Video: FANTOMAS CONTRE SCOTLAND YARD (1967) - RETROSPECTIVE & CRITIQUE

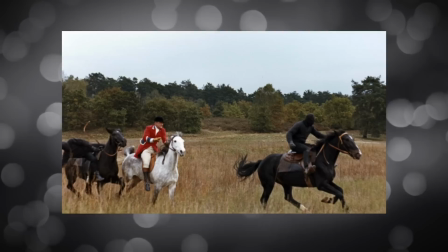Et Jean Marais n'y arrivait pas, mais n'acceptait pas l'idée de ne pas y arriver et d'être à nouveau doublé, alors que son rôle était devenu quasiment inutile. n'ayant plus que les cascades pour s'occuper.
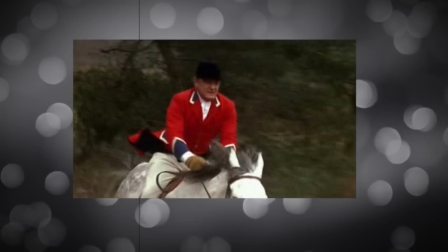Mais ça va évidemment engendrer des retards de planning, car ces scènes auraient dû être bouclées plus rapidement.
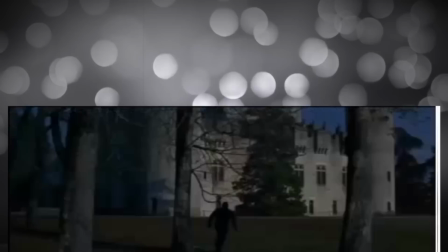Prenons un autre exemple, la scène de nuit autour du château, où le personnage de Fendor essaye de s'insérer dans le château, sévèrement gardé par les hommes de Fantomas.
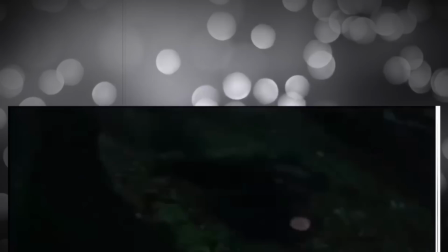Très bonne ambiance au passage, mais j'y reviens dans la partie critique. Jean Marais va réaliser la cascade de sautée du haut du pont, mais va se faire une entorse à la cheville.
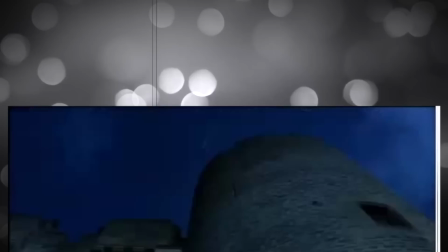Ça reste un risque lié au métier, et ça reste anecdotique.
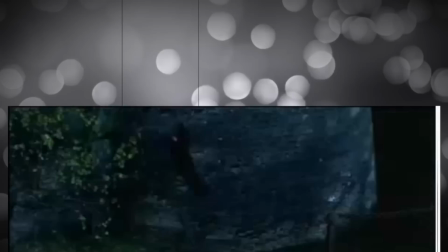Mais il devait également, réellement, escalader une tour, ce qui va s'avérer beaucoup plus fatigant que prévu, il n'y a quand même plus de 15 mètres à grimper dans la scène que Jean-Marais devait faire lui-même,
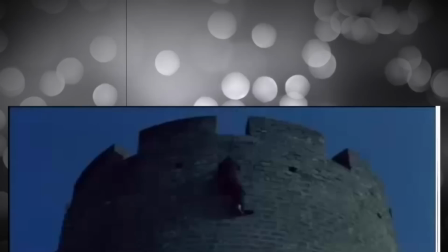et regarder un personnage grimper à la corde dans la nuit sans qu'on voit réellement qui le fait, c'est assez long à l'écran.
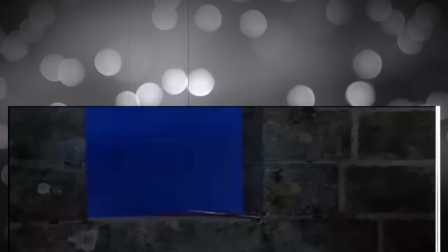Filmer le début et filmer la fin aurait largement suffit, mais Jean-Marais tenait à le faire de A à Z pour avoir une nouvelle utilité.
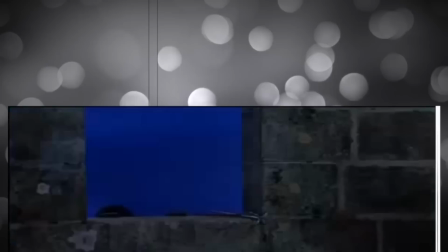D'ailleurs quand on y réfléchit, cette scène ne sert strictement à rien.
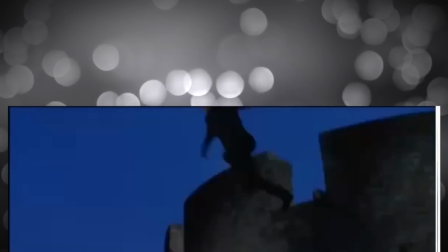Pourquoi grimper sur une tour en faisant un tel effort pour finalement en sauter et surprendre Fantomas alors qu'Ellen était rentrée par la porte d'entrée ?
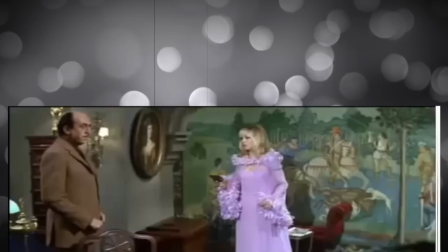Sachant que dans le château, personne ne sait que le propriétaire des lieux est mort depuis un moment et qu'il a été remplacé par Fantomas.
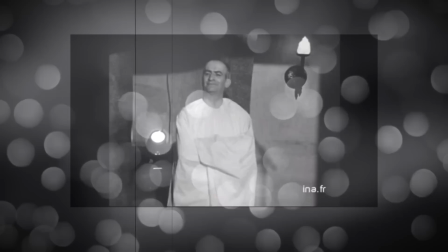Donc Fendor avait parfaitement le droit d'être là en tant qu'invité. Cette scène a donc été créée pour que Jean Marais ait quelque chose à faire, point final, et c'est quand même globalement assez triste.
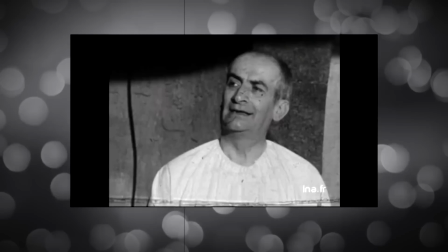Dernière anecdote sur le tournage avant de passer à l'analyse, De Funès avait l'habitude,
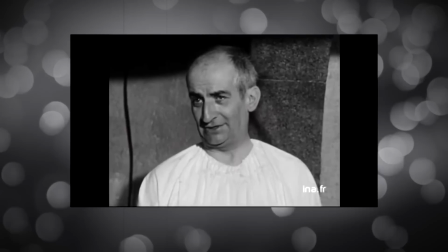mais dans ce film c'est devenu la norme, de saboter une prise s'il estimait de ne pas être assez bon,
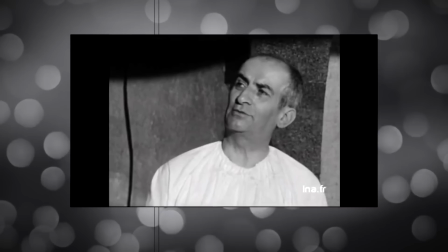de peur que cette scène soit retenue dans le montage final alors qu'il n'était pas forcément au mieux. Je vais vous montrer un exemple précis, et je vous invite à bien regarder le visage de Jean Marais sur cette prise.
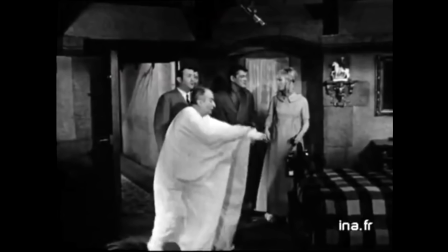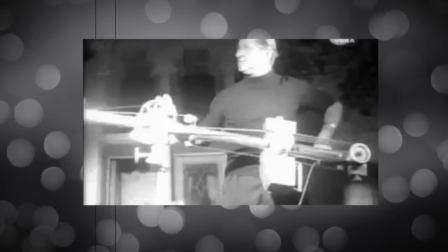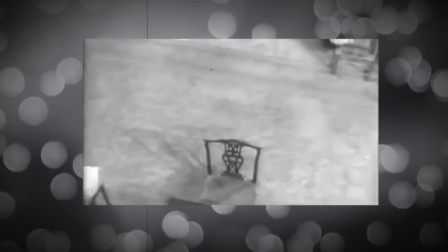Voilà tout ce que je peux vous dire sur le tournage de Fantômas contre Scott Landyard, un film qui a fait un million d'entrées de moins que les précédents, ce que je ne m'explique pas d'ailleurs,
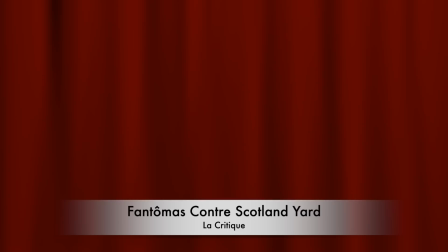mais je vous propose maintenant de parler du film à proprement parler.
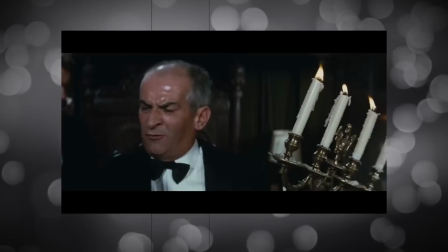Je l'ai dit sur les autres vidéos que j'ai faites sur Louis de Funès,
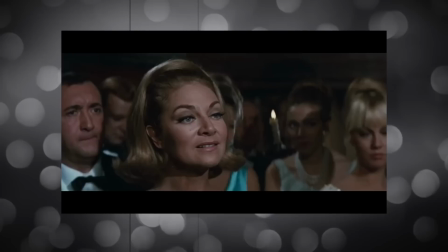mais ce Fantômas contre Scotland Yard reste le film dans lequel Louis de Funès offrira, selon moi, sa meilleure prestation ever.
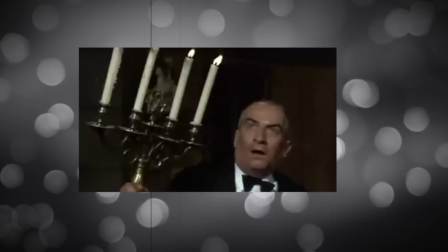Et il y a une raison principale à cela. Il faut savoir qu'il y a deux Louis de Funès dans sa carrière, je parle de sa carrière à partir des années 60, là où jouaient les premiers rôles.
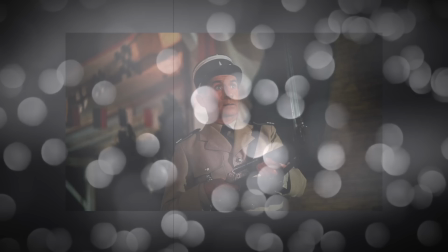Il y a donc le deux Funès avant 75 et son double art factus, puis les six films qu'il a fait après.
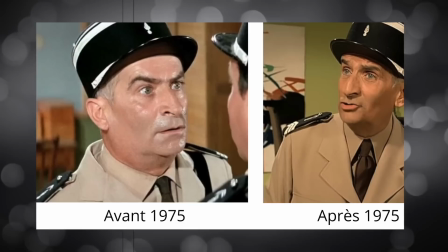Il y a le Dauphinès rond et le Dauphinès amaigri. Et son physique, notamment de son visage, fait partie intégrante de son comique.
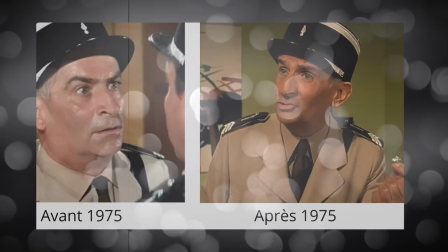Car Dauphinès est un expressif et tous les traits de son visage lui servent au quotidien dans ses films.
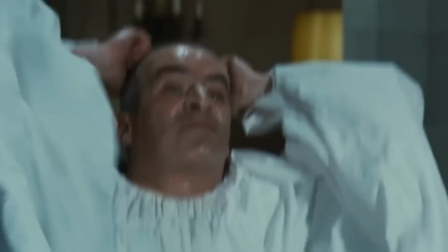Toutes ces expressions, de la joie à la fourberie, en passant par la peur aussi, et c'est rare de le voir jouer la peur à ce point, ce qu'il va faire pourtant dans la moitié de ce film,
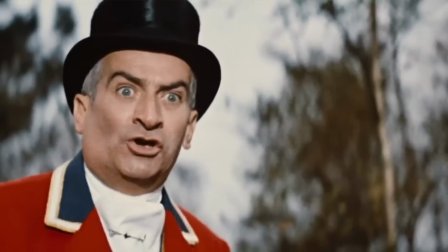passe par ce visage rond de l'acteur. Car Juve, effrayé par ce qui se passe avec ces cadavres à répétition qui apparaissent et disparaissent devant lui va beaucoup écarquiller les yeux.
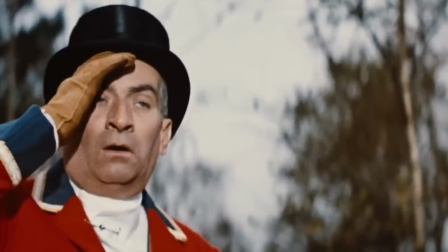Et c'est l'association de ses yeux ronds avec ce visage rond, tant au niveau des joues que de son menton généreux,
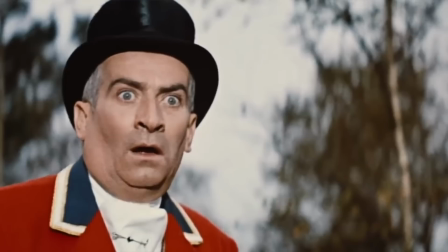qui font que son visage affiche des expressions incroyables et même jamais vues,
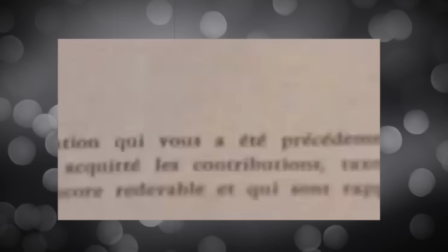car pour une fois filmé en très gros plan, parfois en plongée ou en contre-plongée, avec un éclairage très lumineux qui accentue la terreur du personnage. Et une musique, il faut le dire aussi, effrayante.
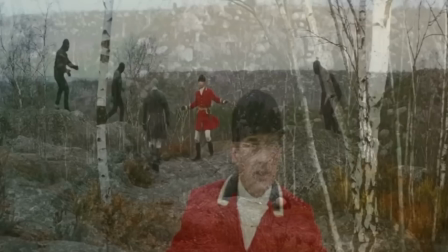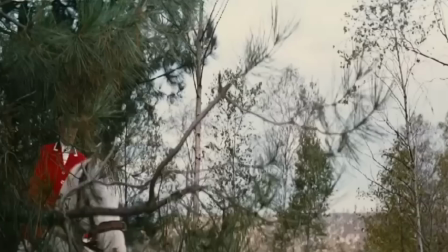Maintenant que tu connais mon secret, tu vas mourir.
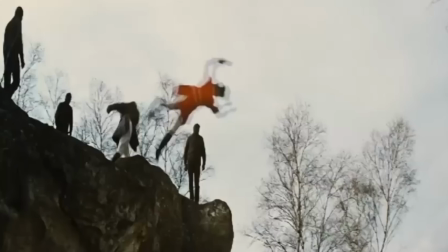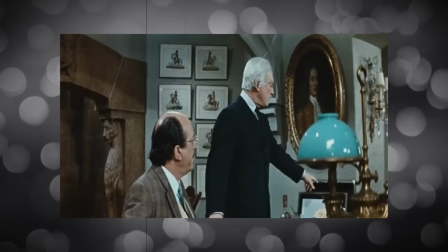En fait, chaque scène de Funès n'apparaît pas dans ce troisième film est d'un ennui réellement mortel.